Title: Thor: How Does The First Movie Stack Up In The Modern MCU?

Interestingly, Tom Hiddleston, who famously plays Loki in the MCU, auditioned for the role of Thor,
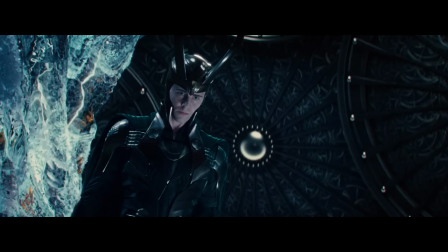(4:13)
but was ultimately passed on in favour of using Hiddleston's striking making features and elegant speech pattern to play the God of Mischief.
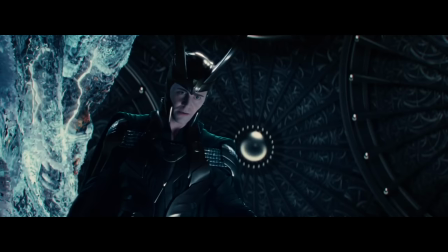(4:21)
Honestly, that's a good call on Marvel's part. I can't really imagine anyone else playing Loki, and there was no one better for playing Thor than Thor.
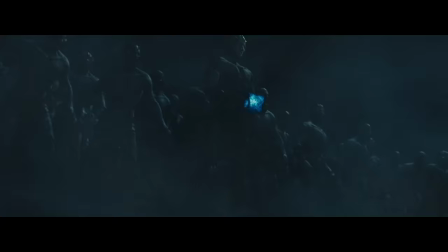(4:29)
And Chris Hemsworth is Thor for me, so. The movie begins with a war between Asgard, led by King Odin, and the Frost Giants.
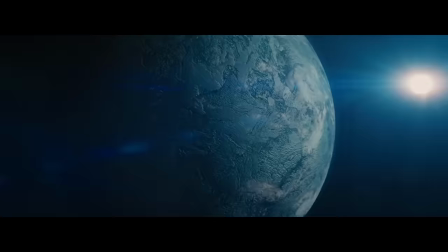(4:37)
The movie definitely gives a tone very different from what we've seen so far with Iron Man and the Hulk.
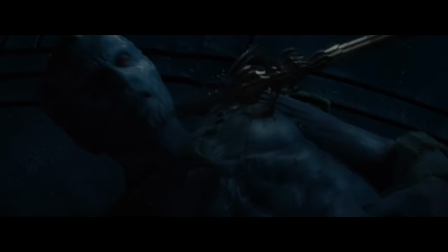(4:43)
It sets the stage off-planet, which is a nice way to immediately put audiences in a new space,
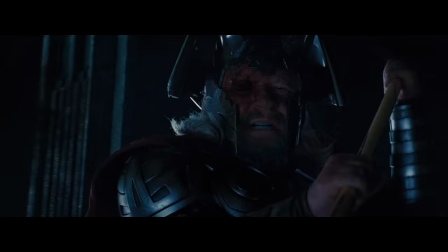(4:49)
and the opening war provides context for the ongoing beef between these two kingdoms.
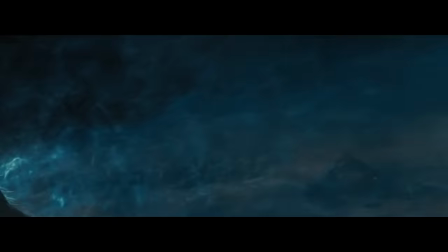(4:53)
The Asgardian soldiers defeat the Frost Giants, and Odin steals something called the Casket of Ancient Winters,
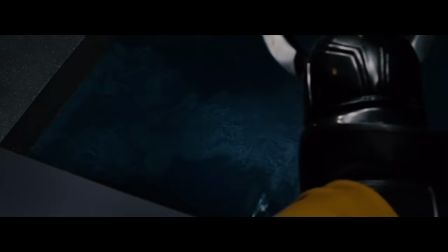(5:01)
which is said to be the source of the Frost Giants' power. This sets our main conflict into action.
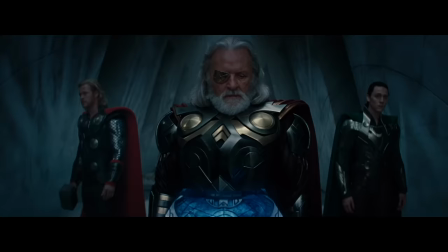(5:07)
Mmm, sort of.
The Jotuns must pay for what they've done. They have paid for their lives.
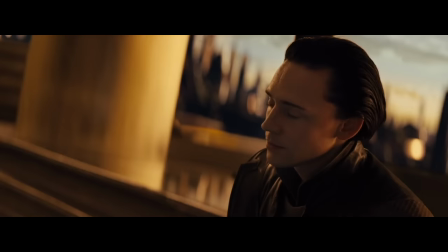(5:12)
See, now that Thor and Loki are grown, Odin is looking for a successor to his throne, and the brothers both feel that they are worthy and fit to rule.
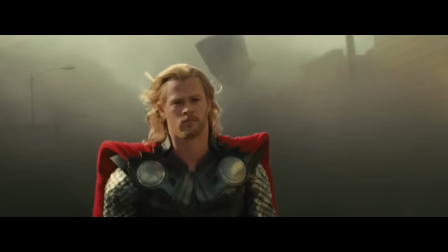(5:21)
Thor is more impulsive, loud, and brazen with his title of Prince of Asgard, where Loki is more reserved and calculated.
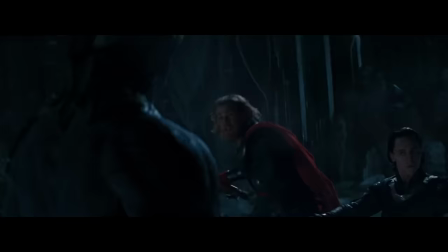(5:28)
Odin seems to be favoring Thor to take over as king, and Loki just might be a little bit jealous of this.
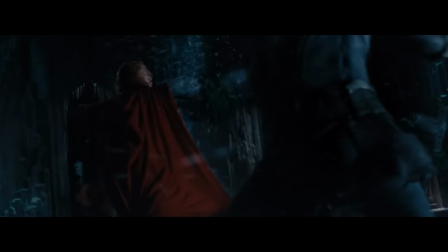(5:34)
After Thor and his company go to the realm of the giants and start a pretty epic brawl,
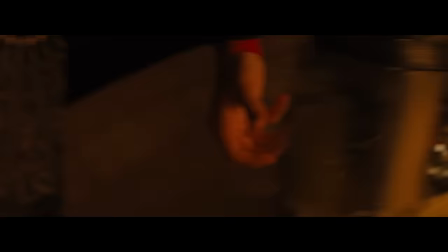(5:39)
While Odin's disappointment in Thor for reviving an old conflict results in Odin taking away Thor's powers,
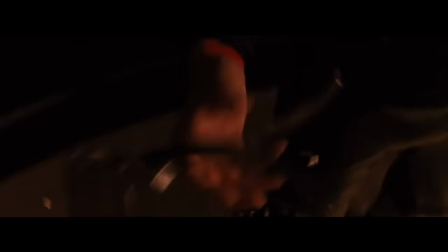(5:45)
his hammer, and as a result, his purpose, and sends him to Earth as banishment.
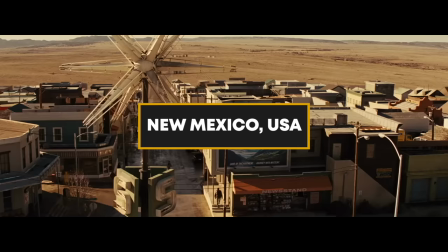(5:51)
Specifically, New Mexico.
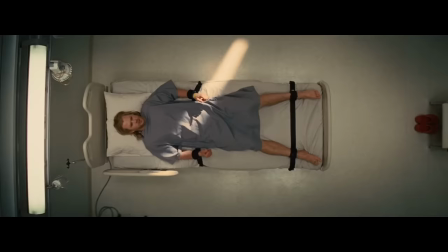(5:57)
The bulk of this movie is really a sort of heightened fish-out-of-water scenario.
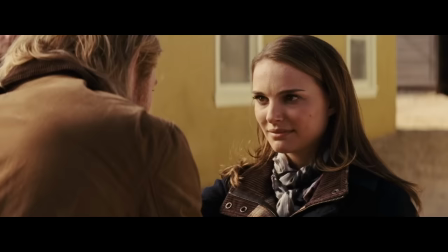(6:01)
Thor is basically human now and forced to team up with a friendly group of eccentric Trick Scientist,
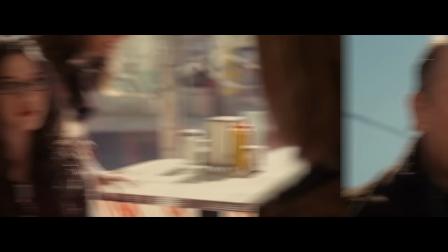(6:07)
played by Natalie Portman as Jane Foster, and also with Kat Dennings in the always reliable Stellan Skarsgård.
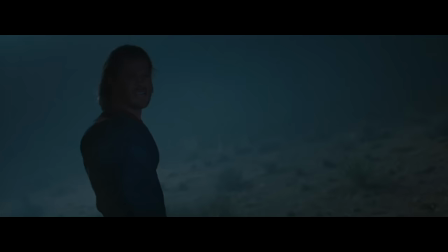(6:13)
They basically act as Thor's guides through this strange new world that he's found himself in.
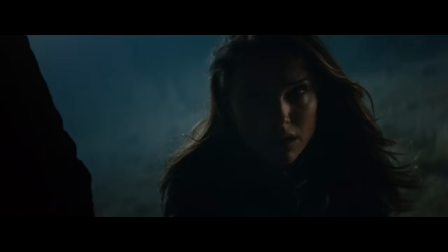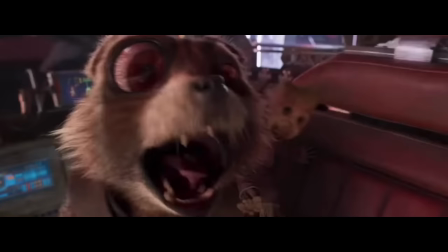(6:22)
Now, while I personally like it when the MCU goes full weird,
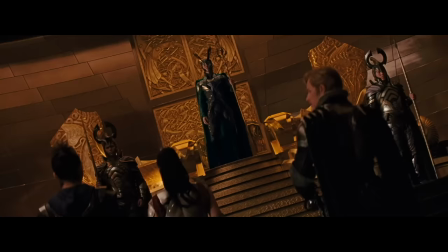(6:27)
this movie does have a good balance of humor and seriousness that make the entire runtime feel like you're really getting a complete story.
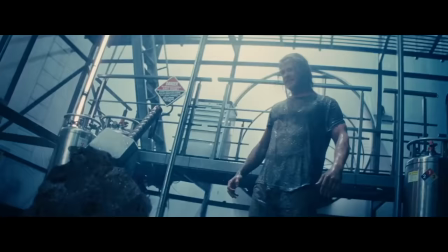(6:35)
Thor must simultaneously prove himself worthy to be allowed back home and have his powers restored,
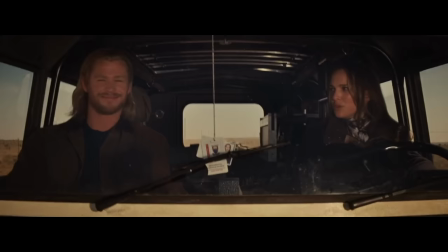(6:41)
while also navigate the rules of Earth that'll keep him safe from being tracked by S.H.I.E.L.D.,
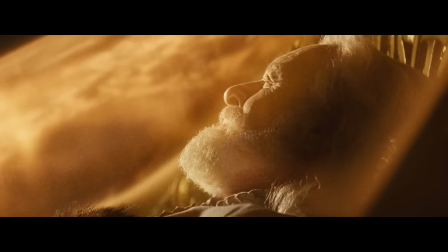(6:46)
and hopefully stop his brother Loki from gaining the throne of Asgard and completely destroying it.
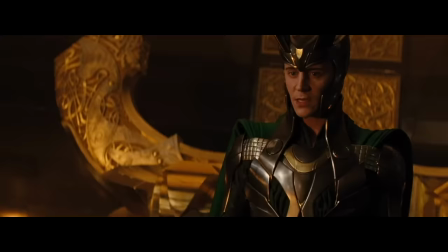(6:51) Our people need a sense of continuity in order to feel safe in these difficult times.
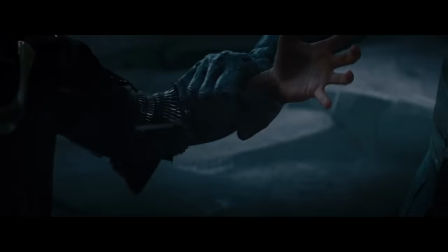(6:57)
See, Loki's deal is that he discovered he's actually an adopted frost giant who was taken by Odin,
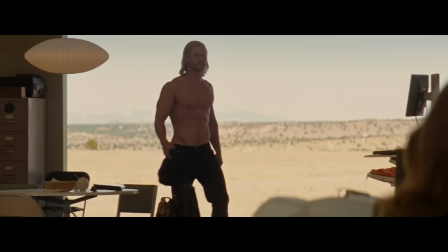(7:03)
And he sees that as a reason for not being the favorite when compared to Thor.
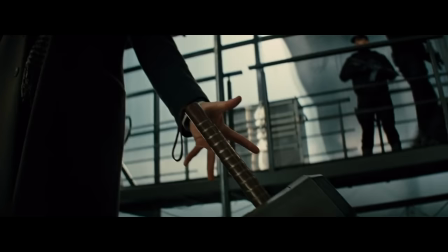(7:08)
While Thor is out playing in the Earth Realm, we're treated to some classic Marvel Easter Eggs that are not so subtle,
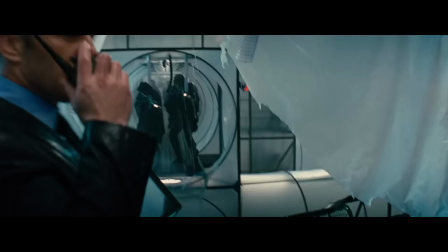(7:14)
although I still enjoy them despite being a little bit on the nose.
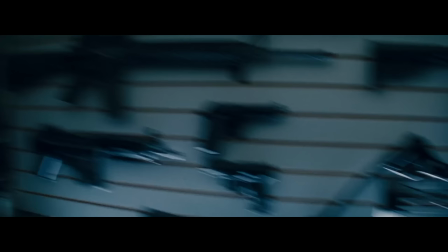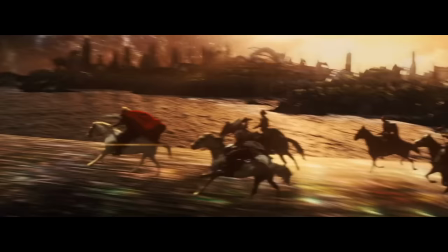(7:23)
Some notable Easter Eggs in the movie that fans of the comics may notice are things like the Rainbow Bridge, the Donald Blake alias,
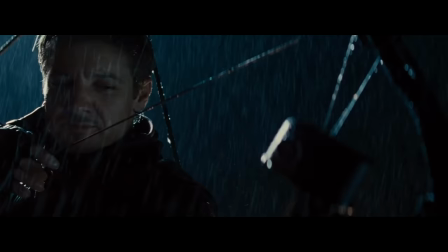(7:30)
and who could forget the introduction to Hawkeye,
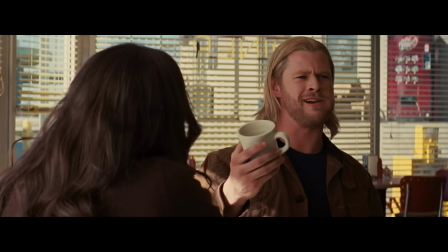(7:33)
which i remember being exciting to no end when i saw this movie in theaters like i was stoked i like it now while the cinematography and overall scope of this film are still highly impressive i must
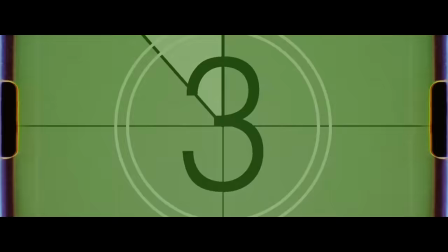(7:46)
say that throughout this movie there are way too many dutch angles for my liking
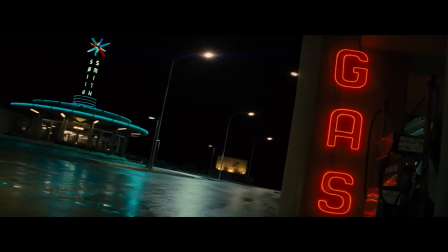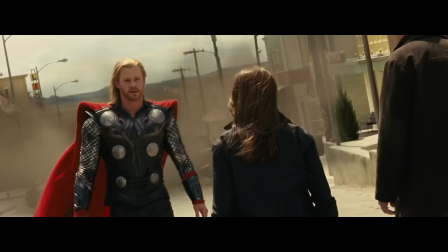(8:01)
some of them are so diagonal that they almost look completely sideways and the jarring cuts from
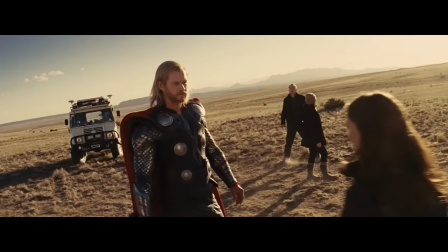(8:07)
good-looking frames like this to something like this is very distracting.
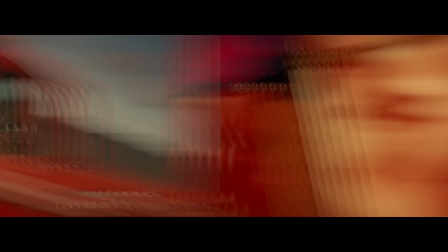(8:13)
I know this has all been said before, but man, oh man is it ugly.
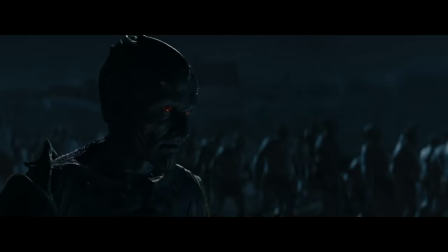(8:17)
But despite the questionable composition choices of the framing, the movie delivers on some strong themes that go well with the Shakespearean type of story.
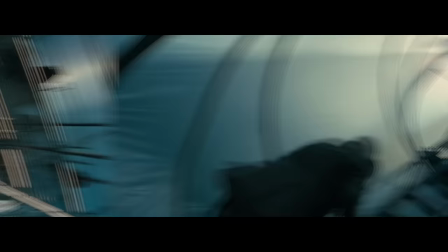(8:26)
There's a scene just past the midway point of the movie where Thor tracks down Mjolnir
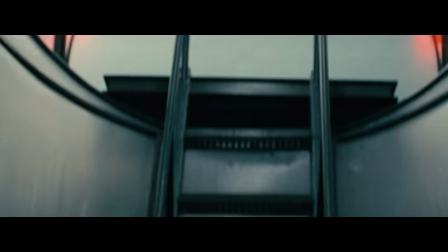(8:30)
and Fist fights his way through a slew of S.H.I.E.L.D. agents in order to get to it,
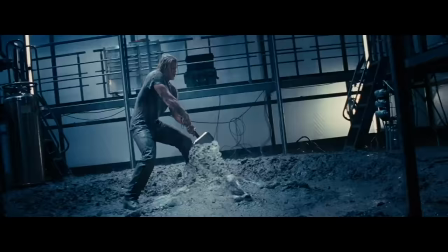(8:35)
only to realize when he's finally reunited with his iconic weapon that he can no longer lift it.
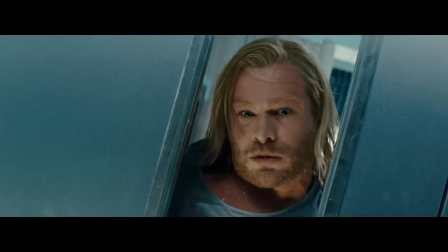(8:42)
This scene is heartbreaking. Thor has been arrogant, he's been funny, he's even been charming and brave.
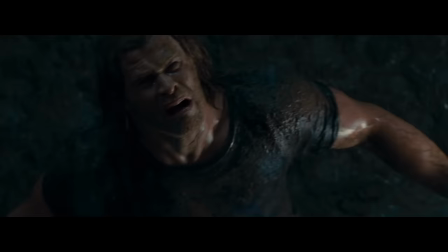(8:49)
But at this moment, Thor is broken.
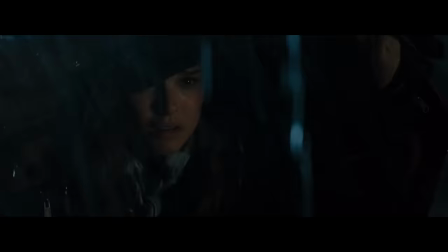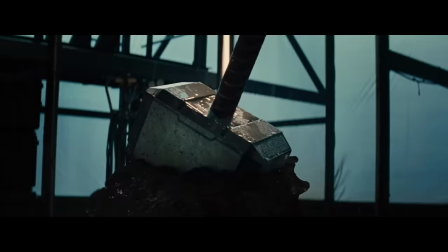(8:58)
Thor's whole thing up until this point has been that he's the rightful heir to the throne of Asgard.
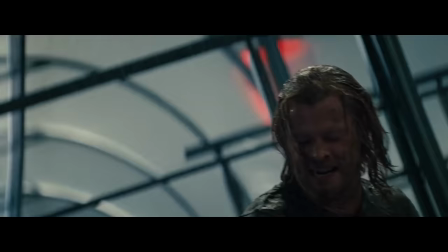(9:04)
To Thor, Mjolnir isn't just a weapon, it's a friend, a partner, a reason for being. scene, and when he can't lift it,
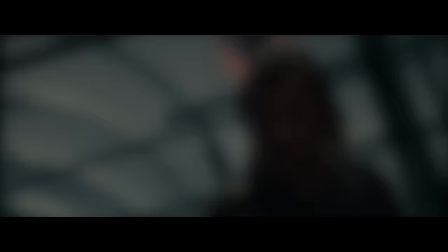(9:11)
he realizes that he truly isn't worthy of anything that he previously felt entitled to.
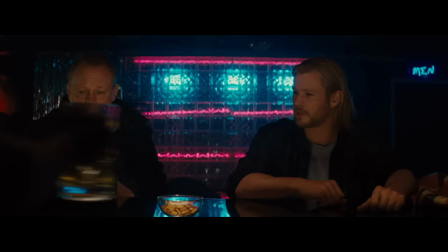(9:18)
Thor learns in this moment that being worthy goes beyond his bloodline, but that he must truly become a hero in order to prove himself.
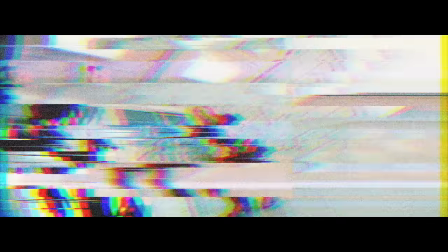(9:26)
It's actually some really good acting from Hemsworth as well, and some incredible writing to make this scene really turn things around for Thor.
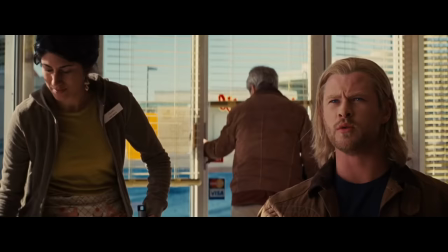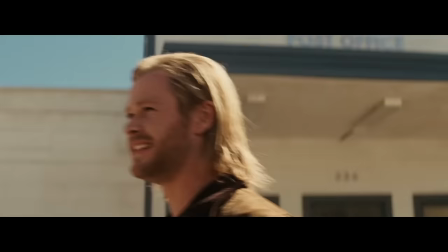(9:39)
To contrast this scene, there are moments of pure humor that help break the movie up from its King Arthur hero's journey arc.
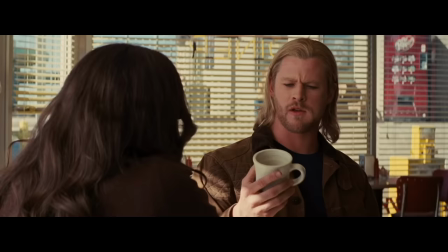(9:46)
Specifically, we all remember the iconic scene where Thor tries coffee and pancakes for the first time.
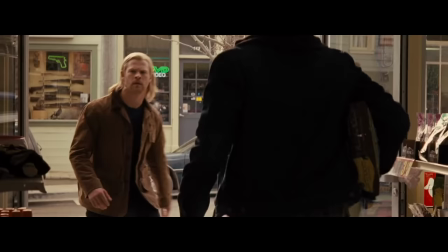(9:56)
Or how about right after that when he hears that Mjolnir has been discovered 50 miles west of him.
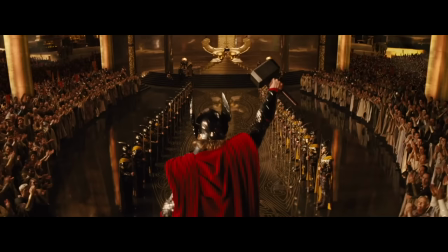(10:05)
Ah, that is the Thor that we fell in love with.
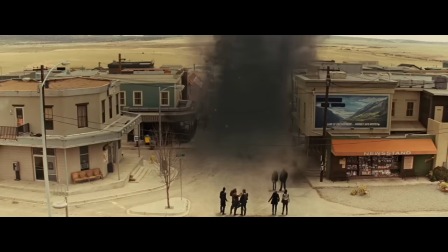(10:08)
And speaking of contrast, the earth scenes in this movie take place in New Mexico, which is obviously not the most aesthetic setting to make a movie.
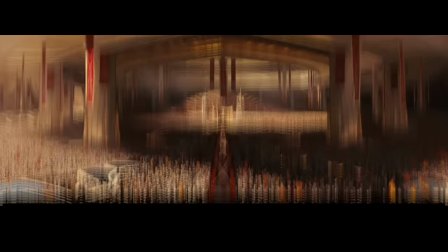(10:17)
However, I actually like the western small town look of the setting because of the high contrast it has to Asgard.
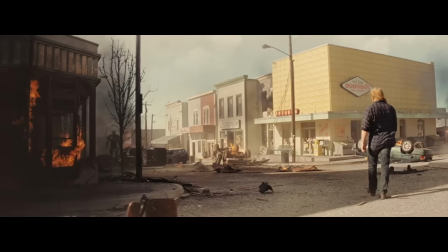(10:23)
Where Asgard is regal, imperial, and almost ethereal, New Mexico is dusty, bleak, and flat.
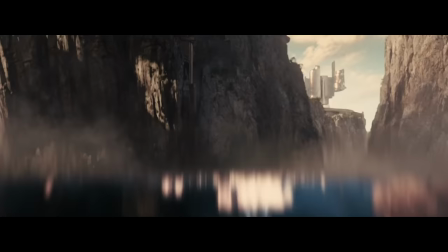(10:30)
It adds more to Thor's confusion by sticking him somewhere that holds absolutely no resemblance to where he's from.
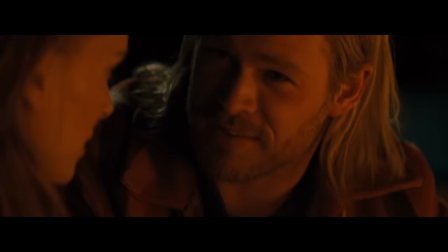(10:37) Your ancestors called it magic, and you call it science. Well, I come from a place where they're one and the same thing.
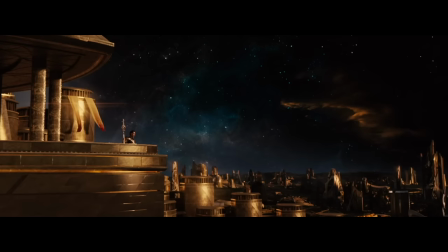(10:44)
So while Thor is on his little spirit quest figuring out what kind of leader he needs to be, Loki is sabotaging Asgard in full effect.
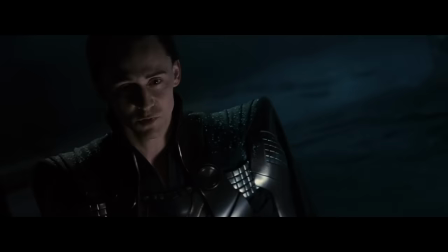(10:52)
After discovering that he's an adopted frost giant, Loki plans to take over the throne of asgard and make a secret deal with the frost giants to infiltrate the kingdom
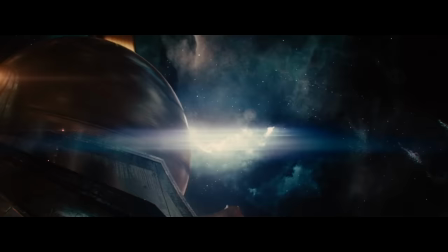(11:01)
and regain the casket of ancient winter if that happens there will be nothing standing between them and the glory of their race which also
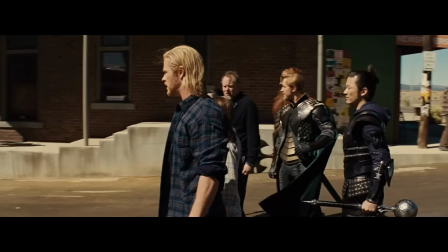(11:09)
means the downfall of asgard thor just can't let that happen but what's a guy to do i mean without his hammer and his powers
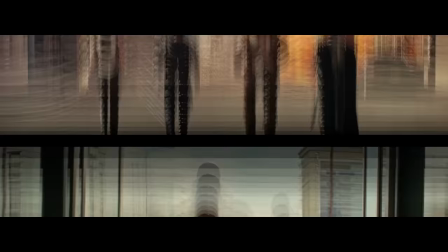(11:18)
he's just a hunk of a guy with good looking friends and a half-baked plan that is until thor's friends from asgard visit and let Thor know of Loki's
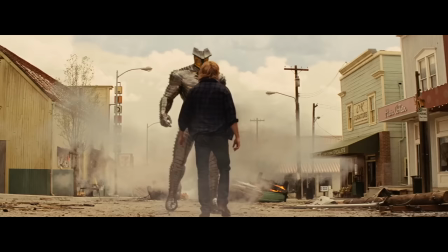(11:26)
plans. This sets him into motion as he attempts to take on a space destroyer without his abilities,
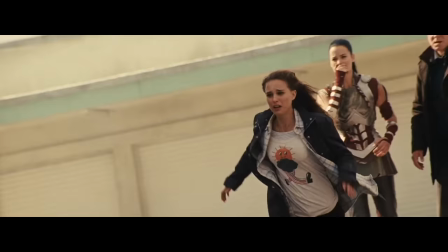(11:32)
and sacrifices himself to save the town of innocent local New Mexico residents.
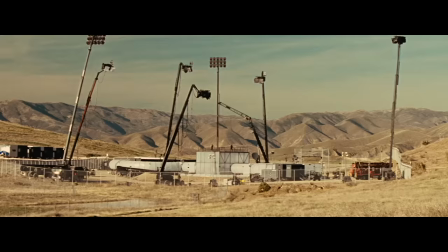(11:37)
This sends Mjolnir hurling through the sky like a bat out of hell to be reunited with Thor once again.
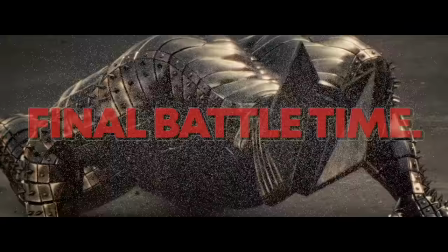(11:43)
And just like that, it's final battle time.
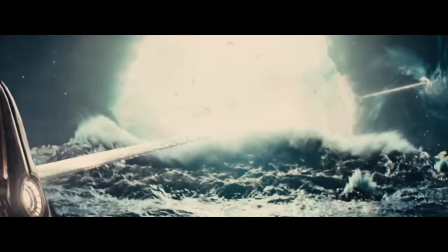(11:52)
now the climax and really the entire final act of this movie
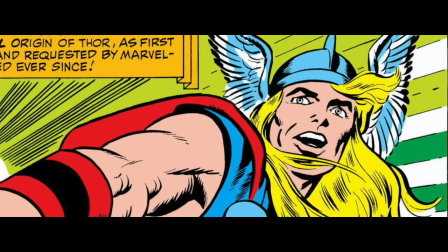(11:56)
is fine it's just fine loki and thor
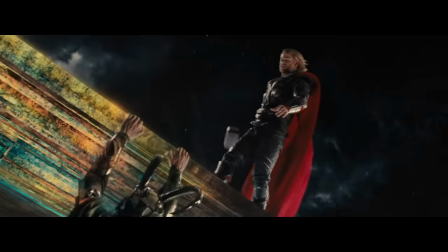(12:01)
battle it out and thor wins after loki falls from asgard and lands in a portal directly
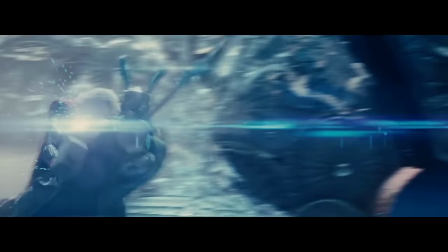(12:05)
to earth the action to me was a bit lacking at this point in the movie and i
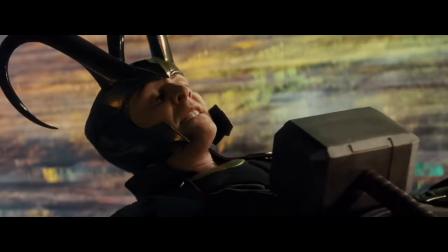(12:10)
just wanted thor to go back to earth and keep being funny and tough however this movie does do
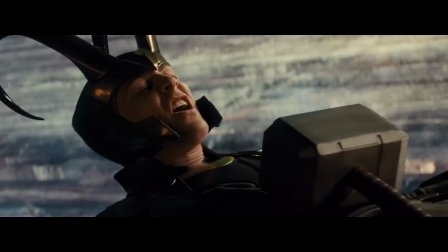(12:16)
a good job of finally introducing a villain that is well worth his wait in ice.